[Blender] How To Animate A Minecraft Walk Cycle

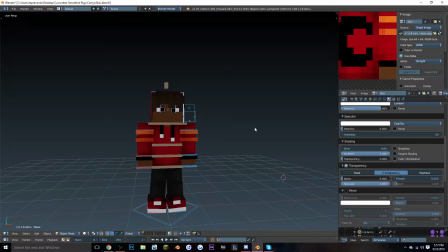0:07 What's going on, guys? Cameo's tutorials here, and today I'll be showing you guys how to do a walk cycle.
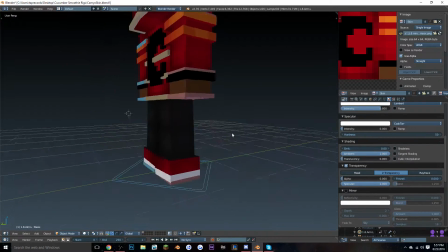0:14 It's not really a walk cycle, it's more just like a walk sequence, like someone just walking.
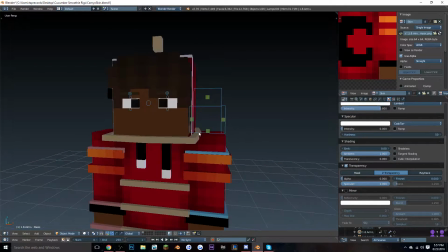0:18 So yeah, and the rig I will put in the description, it's BMR 4.0, which is Blue Monkey rigs.
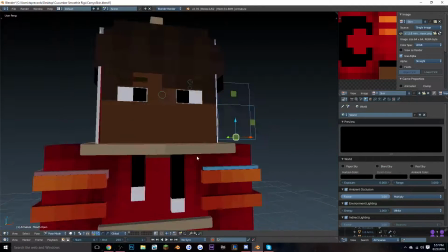0:27 As you can see, like, the teeth have that. So yeah, let's get right into it.
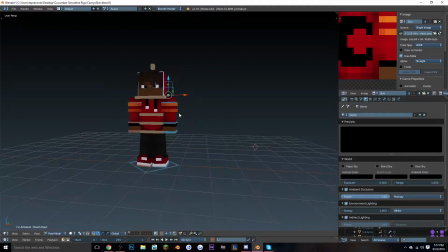0:32 So the first thing you're going to want to do is you're going to open up Blender and you're going to see the rig, and it will look something like right about here. It's just going to look plain and you won't know what to do. All you have to do is scroll, go down here right here, and you'll see when your mouse starts, the arrows point up and down. You just pull it up and there's the timeline.
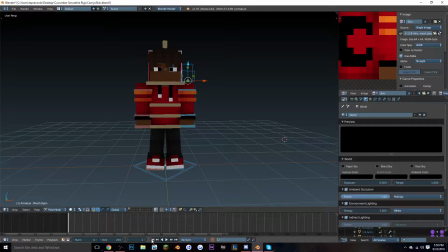0:52 Next, you're just going to press this back because it's usually going to be on the first frame, and I'll just press this to get back to zero, or you could just drag this around. And then you turn off, make sure no sync is on AV sync. Press this little red button, which is the keyframe button. And you can press this if you want.
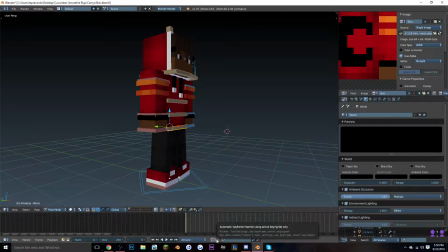1:11 I usually do, it's automatic keyframe, so every time you move a bone, it's like sets a keyframe. I usually turn it on. And then you press this right here, and you're gonna look for lock rot scale, which is location rotation scale. And then you press A twice, and then press I once.
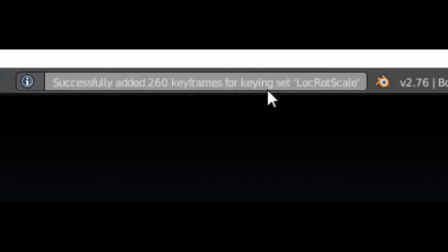1:29 It should say successfully added 260 keyframes for keying set and then location rotation scale.
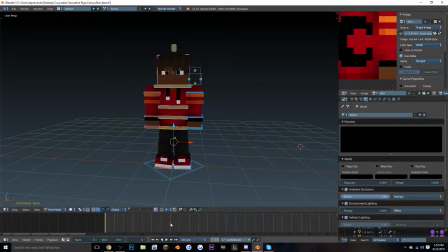1:36 And then it should look something like this. Next, what you want to do is you want to zoom over into your timeline until you see each one has about 5. Maybe you can zoom in a little more to get more of a better thing, but I usually go to around where it says 5 and stuff.
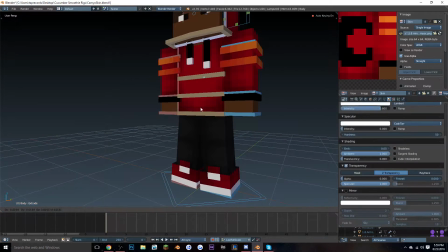1:52 And then you go to this middle bone and you just start the first pose,
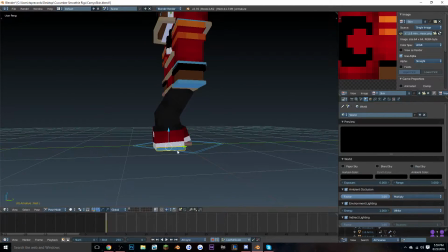1:56 which is usually going to be the body bended and then the legs kind of like that. And then you're gonna want to set whichever leg goes forward, the arm goes in the opposite direction. So since this leg is going forward, the arm is going to be going backward, and since this leg is going backward, this arm's going to be going forward.
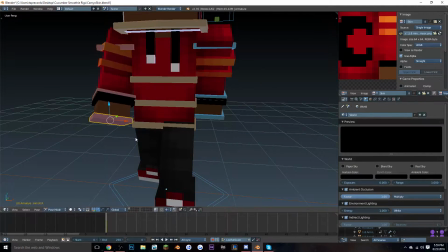2:16 So usually I just kind of rotate the arms just to get a kind of like more realistic feel of it.
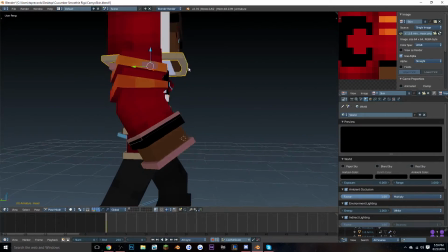2:24 And you don't have to bend the body yet, that's I don't do that first. So yeah. So it should look something like this.
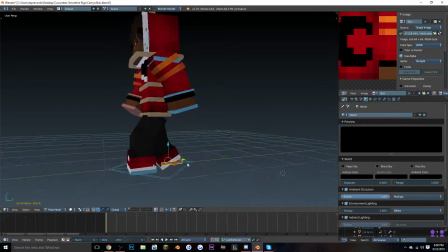2:31 Maybe you might want to switch it up a little bit to make it look, if you want it like fully bended on the back, you can do that. And then it sets a keyframe on every single bone. But if it didn't, you could press AA and then I again.
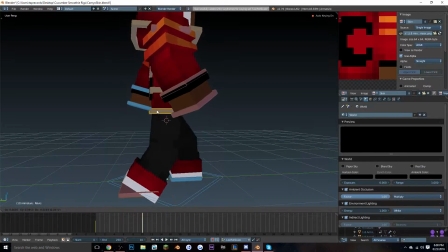2:43 And then you go to about frame 10 and you grab this bone right here and you literally just push it forward.
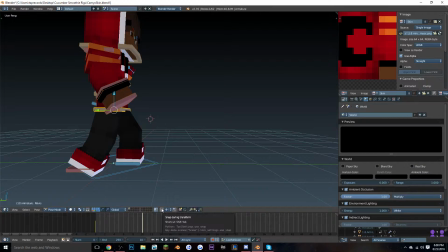2:50 Or you could just press this tool, which is a magnet tool. Click it and you could do that. But usually for more like realistic kind of looking walks, instead of it just being the same exact like length per step, I usually just pull it forward a little bit.
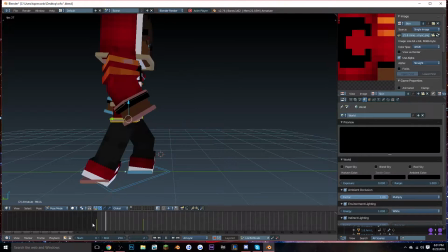3:06 Then it should look weird. It should look like the character just kind of pushes forward. And if you feel like it's too slow, you can always push the body forward.
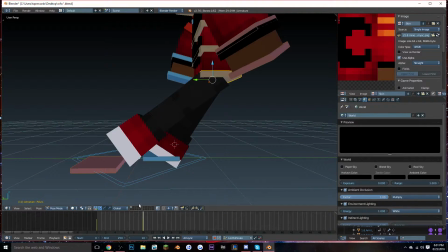3:17 And then on this frame, frame 10, you move this leg and you push it forward.
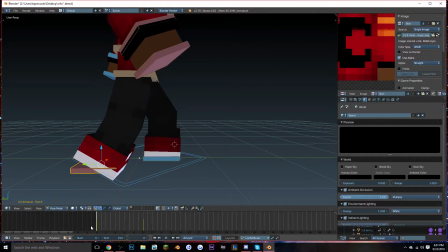3:22 Pretty simple.
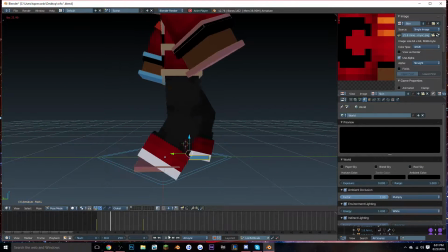3:28 But as you notice, the leg kind of looks, it looks just like very like it slides.
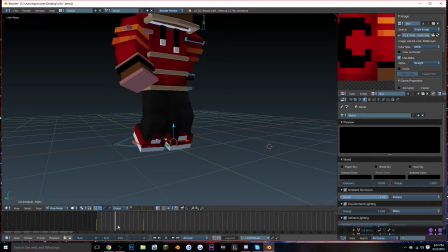3:32 So what you have to do is you go to frame 5 and you lift whichever leg is going,
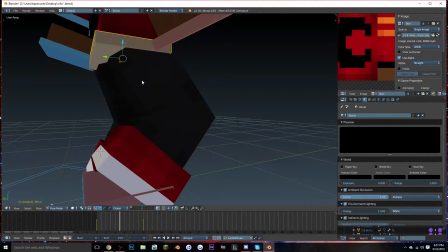3:38 whichever leg is going to be in front, you lift it up and then you rotate, you pull this body part, just lift it up, and then it should look a little more natural.
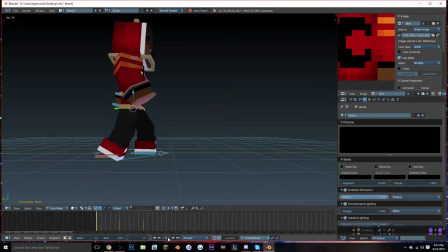3:48 And then when you go on frame 10, you just push the body down a little bit. Still looks a little bit like wonky and unnatural looking, so. But that will all be fixed like once it starts to kind of pick up. And then you're just gonna do the same thing for the next step.
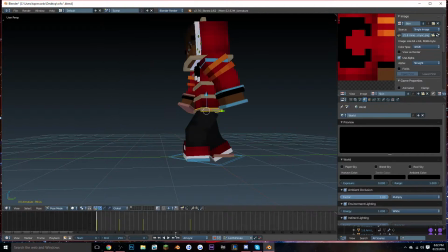4:04 And usually I just push the body just a little bit. Should get this. It looks weird. You just pull it a little forward.